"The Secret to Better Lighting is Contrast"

What if I told you there's one simple way to improve your lighting and as a result your cinematography?
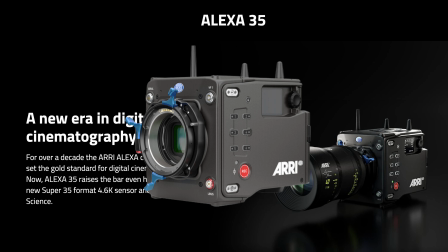(0:06)
Better yet, it's not a fancy new light or the latest camera sensor technology and anybody can do it regardless of skill level. So what is this big secret? It has to do with changing your... Lighting a scene is an interesting challenge.
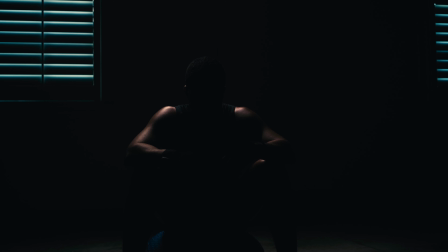(0:25)
We're tasked with taking a three dimensional world capturing it with our cameras and projecting it onto a two dimensional screen. This is where the challenge begins. How do we give life to a flat image and make it appear three dimensional again? The answer is simple. It just takes a small shift in your mindset when it comes to your approach. Don't think about illuminating or in other words adding brightness to your image. Instead think about using light to shape and add dimension to your image. whether that's pulling your subject from the background or adding interesting pockets of light and contrast to a space. This is important because with today's camera sensors, illumination is no longer an issue.
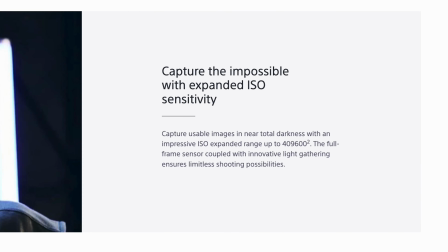(1:09)
For example, Sonys are praised for being able to see in the dark with impressively low noise, which is incredible. It truly is. But that alone won't produce an interesting image. We are about to break down a real-world example. But first, please do me a favor and like this video. It helps tremendously with getting this information out to more filmmakers like yourself so we can all improve our craft. Thank you so much in advance and enjoy the rest of the video.
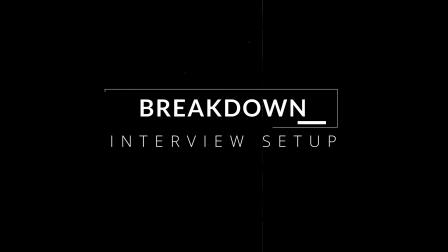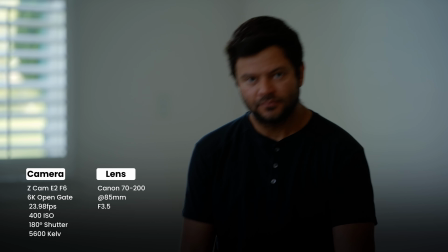(1:44)
Here we have a simple interview set up in a relatively challenging space.
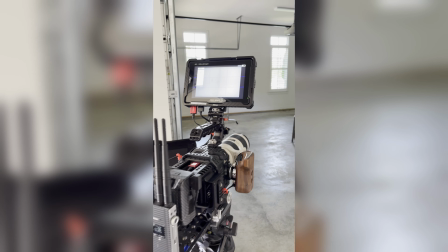(1:49)
Challenging because it's a garage completely enveloped in ambient light. the
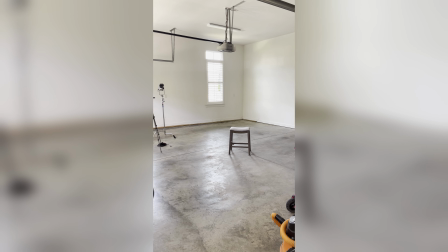(1:54)
walls are white which is bouncing light and filling shadows everywhere this creates a
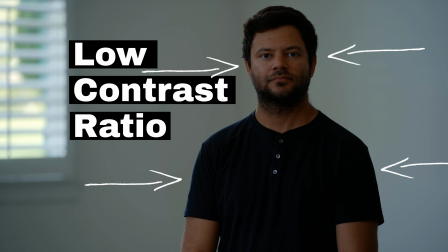(1:59)
flat image without much dimension or contrast on our subject this image isn't bad and there's plenty of ambient light to work with but we want to take this image
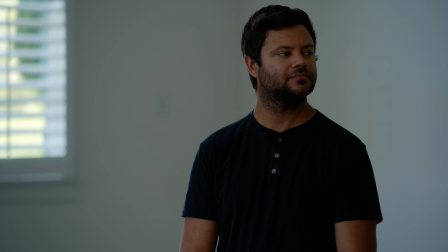(2:09)
from good to great without any artificial lighting the only ambient light hitting our subject is this gentle edge on camera left which is coming from this window in the background for this setup I wanted to keep the window in frame as it'll be the motivation for our key light. Before we start building this image, comment below what your lighting setup would be, then come back and compare your approach to the one that I decided to take and let's chat about it. I'll also list all the gear that I used in the description so you don't have to keep track of it yourself.
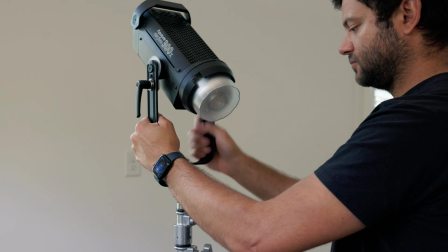(2:42)
For our key light, or our main light source, I'm using an Aputure 300x with a Light Dome 2 in grid.
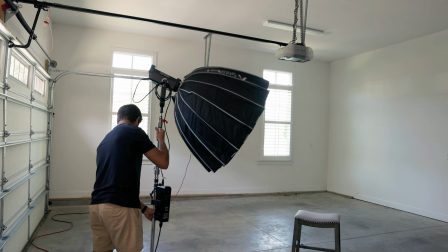(2:49)
I'm also using the hot spot reducing fabric internally and the 2.5 stop diffusion fabric.
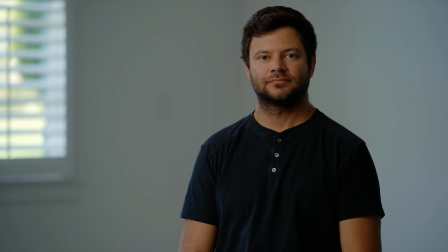(2:55)
This will give us a soft quality of light which is controlled and free of hot spots. Next, I want to pull our subject away from the background and add to this edge light we're getting from the window.
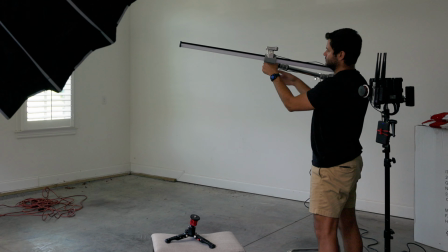(3:11)
To do that, I used an Amaran T4C, secured it with a cartelini clamp, then boomed it over top of and slightly behind me.
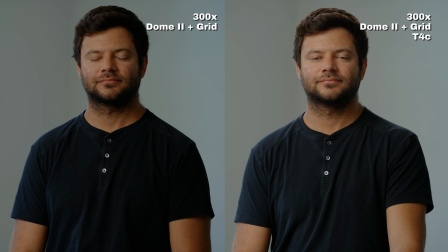(3:20)
Ideally, I would have used a grid in the situation, but I didn't have one at the time. But I do now, and it's pretty sweet.
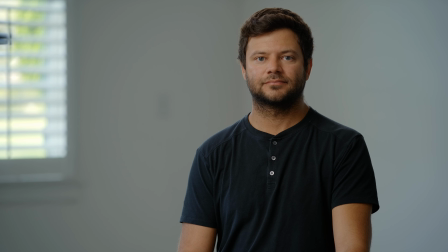(3:26)
Once that was set, I wanted to add more shadows to my face on camera right to increase the contrast.
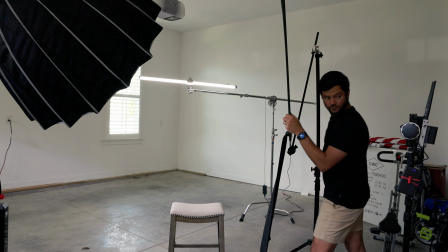(3:33)
I took a Matthews 4x floppy and walked it in as close as possible without being in frame.
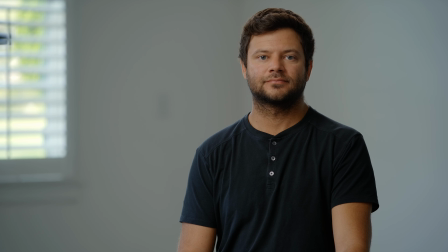(3:39)
And you can see the difference it made in this side-by-side comparison.
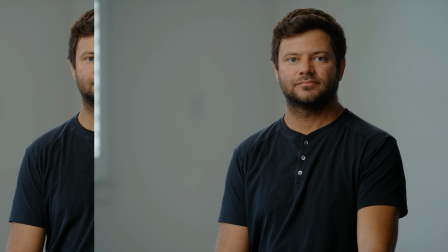(3:45)
But I wasn't satisfied and you can see it written all over my face.
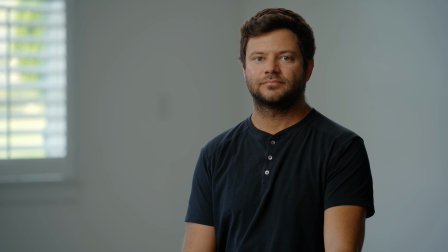(3:50)
The shadows weren't wrapping around my face and head nearly enough.
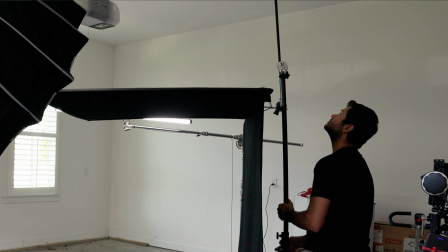(3:54)
To fix this, I readjusted the floppy by booming it overhead and letting it flop down to the side.